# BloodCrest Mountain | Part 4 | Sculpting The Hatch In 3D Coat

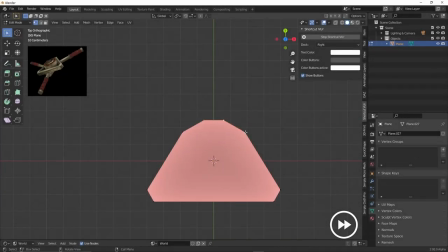Alright let's start talking about the hatch. Before starting I had gathered a few references to help guide my design.
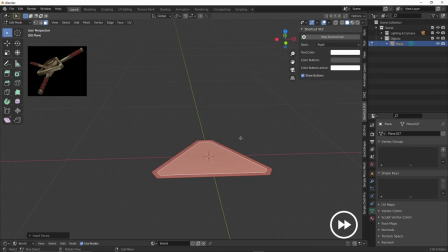Since this isn't a modeling tutorial I won't detail my workflow but
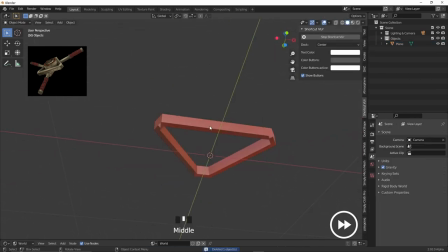I will time lapse all of it to kind of give you guys an idea of how I would approach something like this. When I was working on the Viking tutorial I wasn't at all paying attention to good modeling practices because the models are basically just for show.
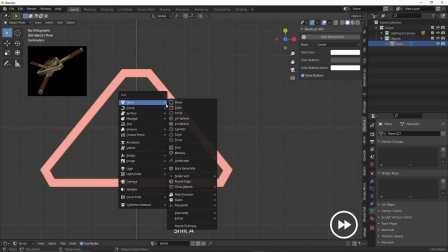However since we'll be importing this model into 3d code we need the model to be
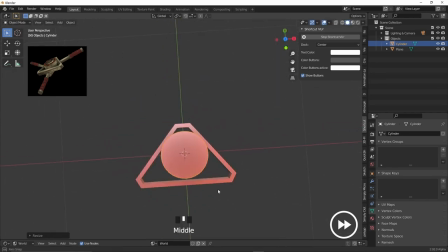closed and modeled decently what i mean by that is since 3d code is a voxel based software don't worry i'll go over that later on we can't have an open mesh or holes in our geometry one brilliant
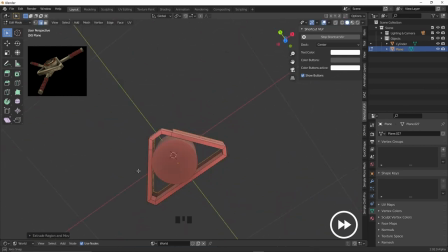free add-on i like to use a lot to ensure that all is good is actually a 3d printing add-on
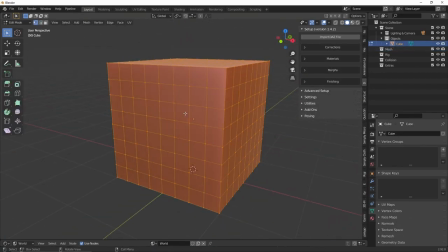it's called 3d print toolbox and ships with every version of Blender.
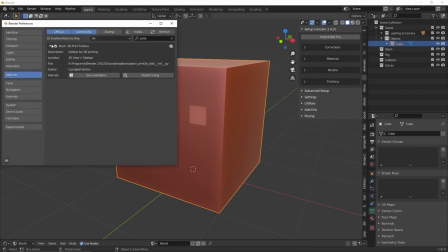All you need to do is just enable it under the add-ons panel in preferences.
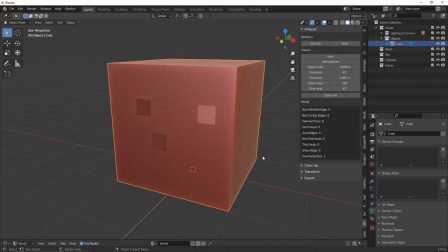And with the mesh selected, you get to basically perform different kinds of checks. What I do when I need a mesh to be fully closed is I hit the make manifold button under clean up. Normally that takes care of everything for you.
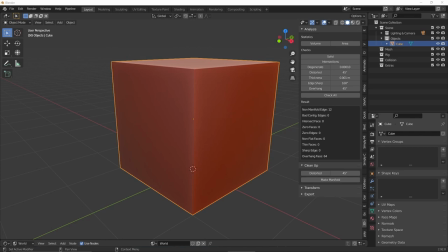If it's not working, you might need to go back to your mesh and solve some geometry issues before hitting the button again.
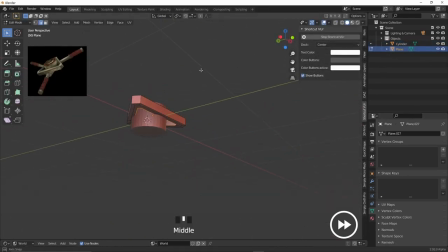I'm gonna let the timelapse play out a little bit but I'll be back in just a moment.
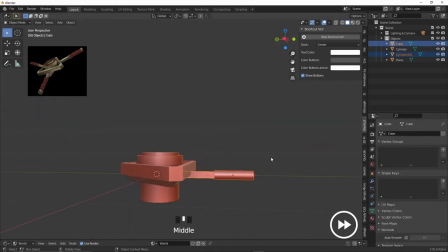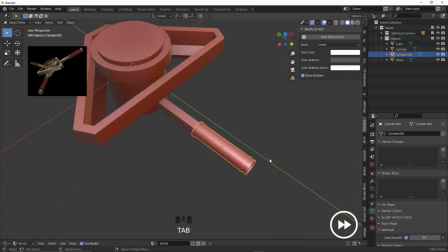So back to our modeling. I wanted the hatch to have a sort of handle system like you see in vaults
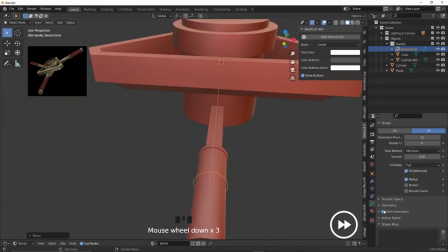but to make the handles a little bit more interesting I decided to add little details like these rings that wrap around.
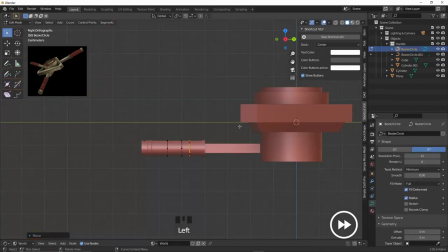It just makes it look much more organic and natural. Like this was actually built by humans and not robots in a factory.
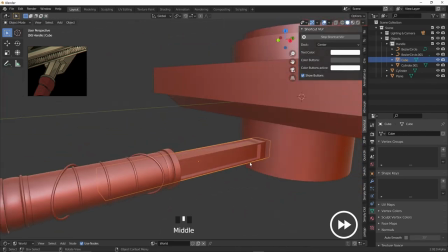The methods I'm using to add depth and details to the geometry is super simple, just e to extrude and i to inset.
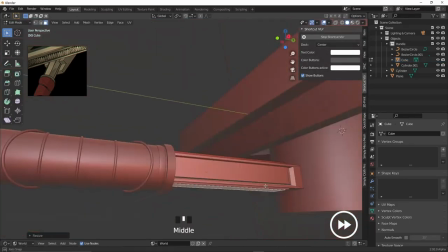I'll let the timelapse play out for a little bit and we'll get back to you once I start working on the base of the vault.
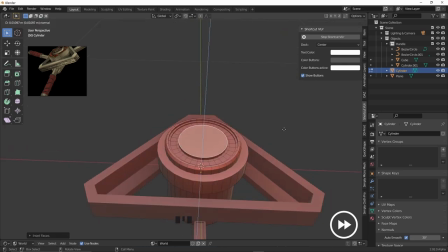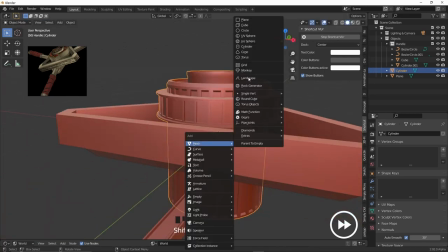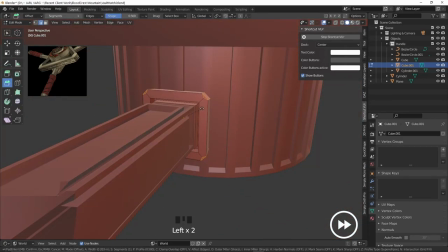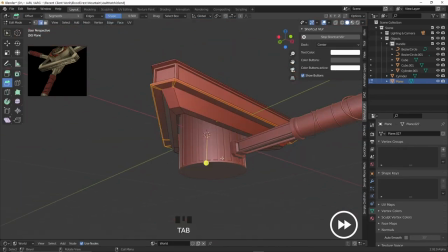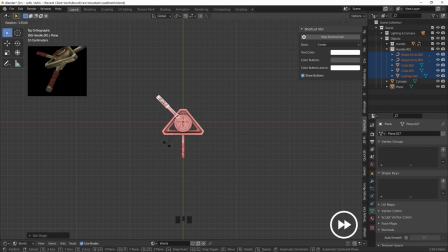Ah before we start with the base though I just basically copied the handles around to save a bit on time.
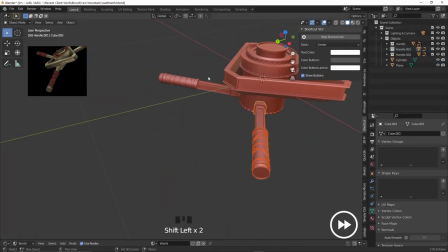I went for a three handle system because I thought that would be the most unique idea.
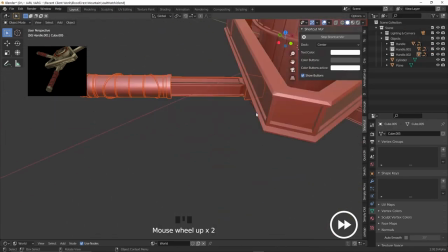I mean usually you see four handles don't you? And yeah here we are.
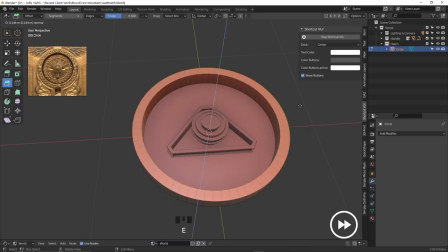Alright so the base isn't much different but I basically moved on to another type of reference which was this gorgeous door piece.
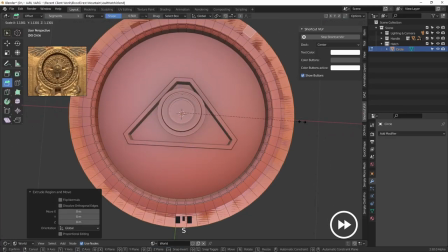I really liked how detailed it was and if I remember correctly this was mostly what inspired my design.